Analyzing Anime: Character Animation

And welcome back to Otaku No Video. As always, thank you very much for joining me. This is part of a series of videos where I'm analyzing animation from a technical perspective. In this video, I'm going to be talking about character animation. Now, that has different meanings in different contexts. In this case, I'm looking at how a character's personality is expressed through animation differently from another character's personality.
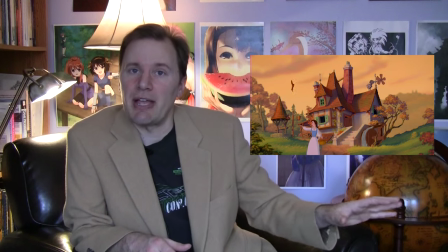Now, there's this law in hand-drawn Disney-style animation that says that personality is expressed through motion.
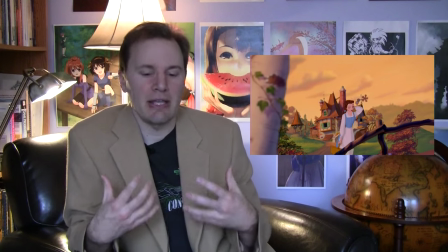So a character's personality is shown by showing how the character moves around.
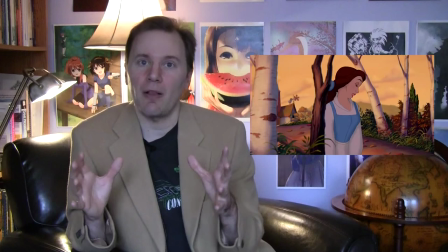Look at Beauty and the Beast, for example. Belle moves with this ballet-like grace that has a lot of economy of motion.
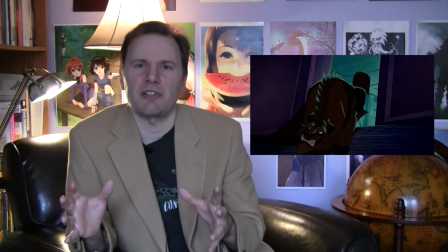In other words, she's not running all over the place. while the beast has lots of turns and moves very violently, jumping all over the place. This is less common in anime, where the animation is farmed out among so many people and is done so quickly that there's no time to build a library of character movement. Anime's solution is to focus on posture. This is part of anime's general focus on still image as opposed to fluid movement.
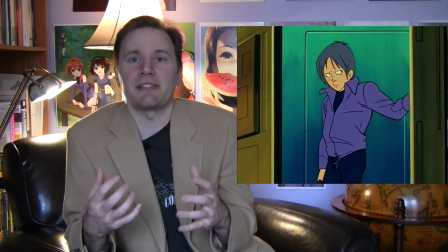A good example is original mobile suit Gundam. Kai usually stands slouched over and moves in this slinky, kind of snake-like way,
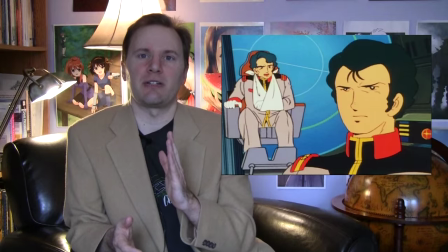while Bright always stands ramrod straight and walks around like he's in a military review, very stiff and formal. Another aspect of this is difference in animators' personal style. Anime will not typically assign one animator to one particular character, but will instead assign animators based on their talents and skills. As a result, an animator will often get assigned to a particular character's shot because that character can bring out something about the character better than another animator on that particular shot.
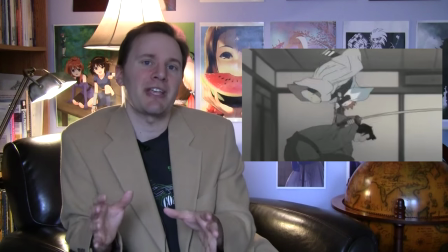For example, Norio Matsumoto is known for showing characters interacting in three dimensions particularly well.
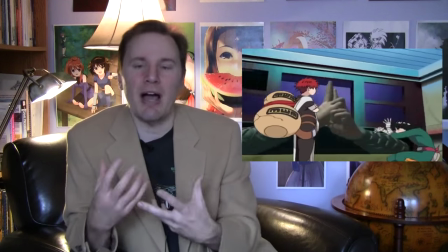He excels at showing characters spinning and moving around each other even while the camera is kind of spinning around them.
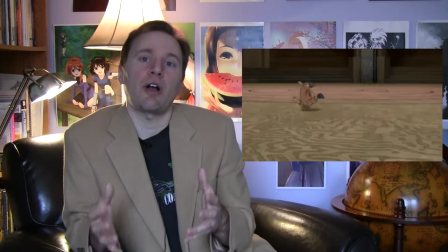He does a lot of work on Naruto,
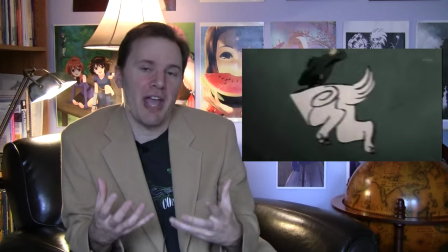and Naruto is a great example of this. while you won't have one particular animator animating Sasuke or Sakura or Naruto or whoever,
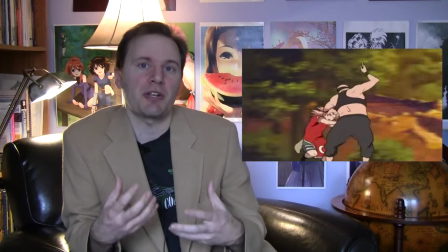individual animators will get assigned to a particular shot because they can showcase
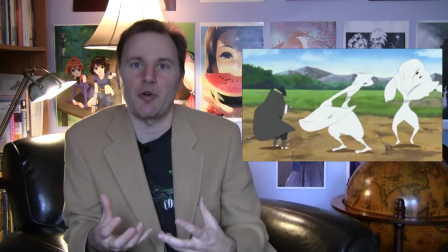that particular attack or that particular character's emotion in that shot.
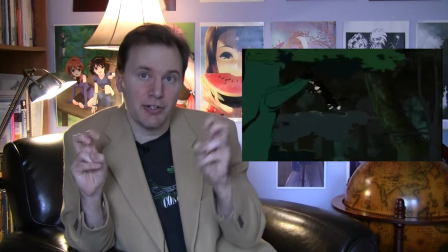As a result, anime has less character animation in the Disney-style sense.
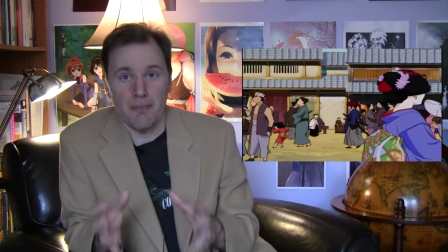Instead, it uses individual animators to their best, but that's getting into a whole other video. So that's a quick introduction to how character and personality animation is handled in anime versus other styles. If you have any questions, feel free to put them in the comments. Otherwise, thanks for watching.